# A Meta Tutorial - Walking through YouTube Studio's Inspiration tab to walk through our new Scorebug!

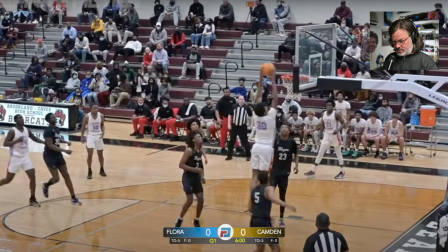And then use the arrow keys to get it in the middle. Okay. As close as I can get it. Yeah, so it's, nice, clean appearance.
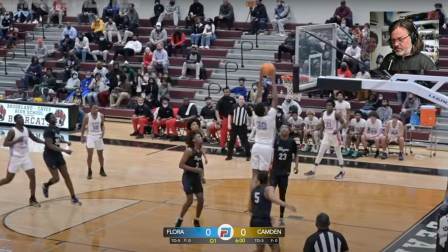It doesn't take up, with these proportions, it doesn't take up very much of the screen at all. And yeah, and then that little bit of transparency, you can kind of see through.
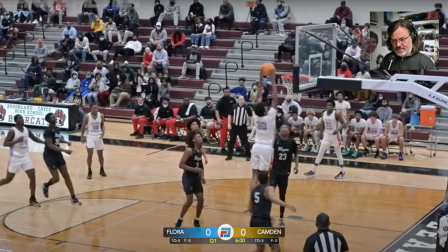That way it's not kind of like blocking anything. All right, let me turn off that image.
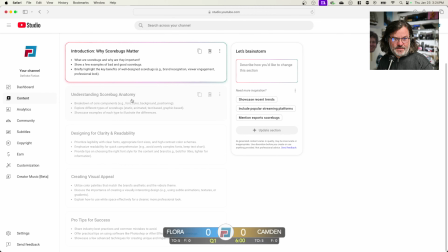Next up, so why score bugs matter. Okay, so next one is understanding score bug anatomy. Breakdown of core components. Okay, so it's saying examples, font, color, background, positioning.
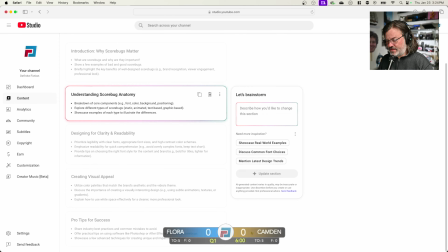So for this score bug,
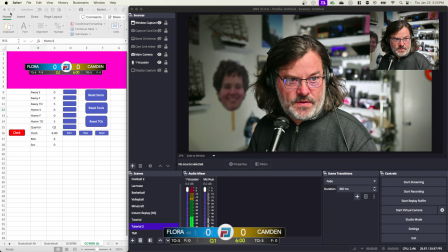let's see, let me go back to this view. I'm on repeat. Let me turn off my camera. Okay.
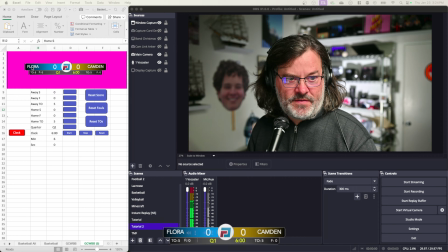So for this view, you can see, what was that first one? The font. I think I used, what was it, Avenir as the font. just because it's kind of more distinctive than, or yeah, than is this Calibri probably back down here.
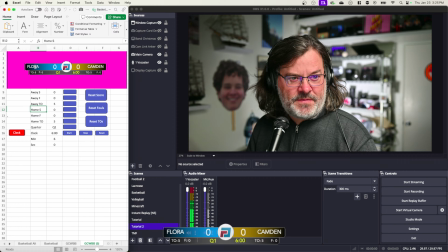Yeah. It's just a little bit sharper, looks a little bit more sophisticated. And then, so what else do we have? Let me go here.
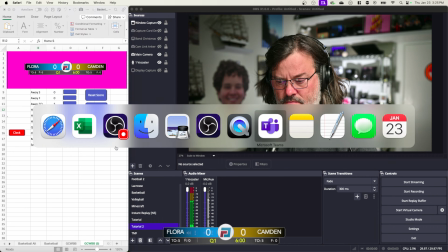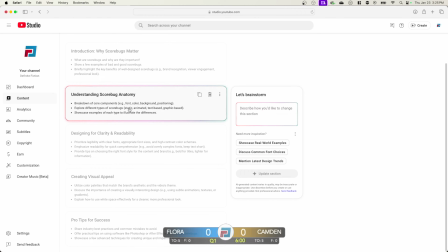Doesn't want to show Safari. So font, color, background, positioning.
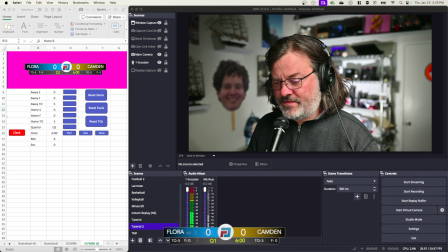So yeah, the positioning that we have here on the screen is right there at the bottom middle. A lot of times you'll see Scorebugs in the bottom corners or top left. And you just kind of want it kind of out of the way for the positioning.
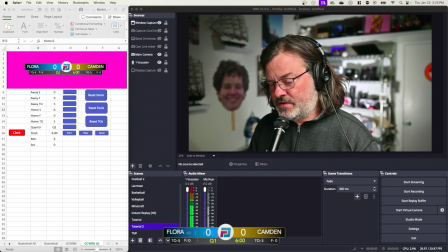The colors, so I'm using for this particular example, AC Flora, their blue color, and I'm fading it to black, and then Camden's yellow color fading to black.
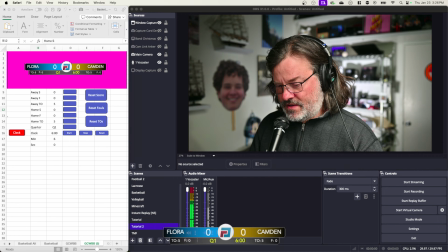Fade to black kind of ties in both sides. For the area where the information is, I have a lighter gray, I guess, in the middle to a very dark gray on the edges, again creating some balance.
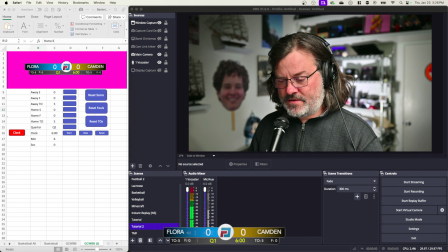And then the data elements there, also balancing.
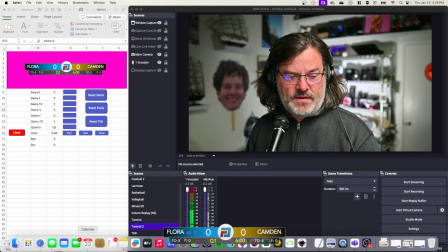And then
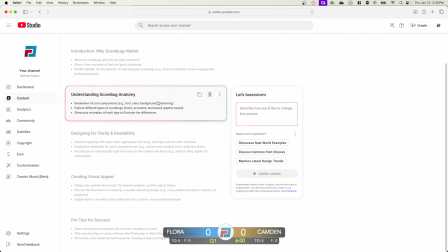what do we see? Font, color, yeah. So, and then the background.
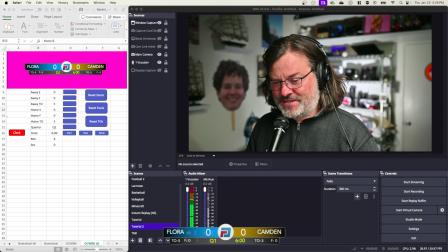Well, the background of the Scorebug is actually a magenta color, and yeah, so this magenta color up here, and it's, you know, made transparent.
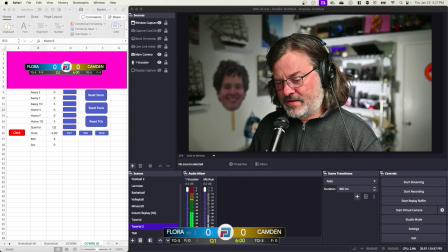But what's cool is then we have, you know, just not like a rectangular box. Yeah, nice different shapes and stuff on there.
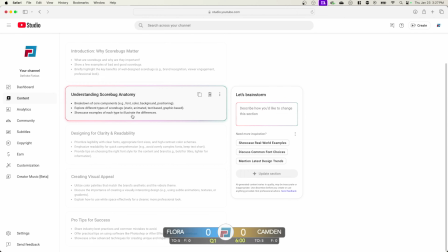To showcase examples of each type to illustrate the differences. Oh, so all right, so different kinds of Scorebugs. The only ones that I do, so static animated.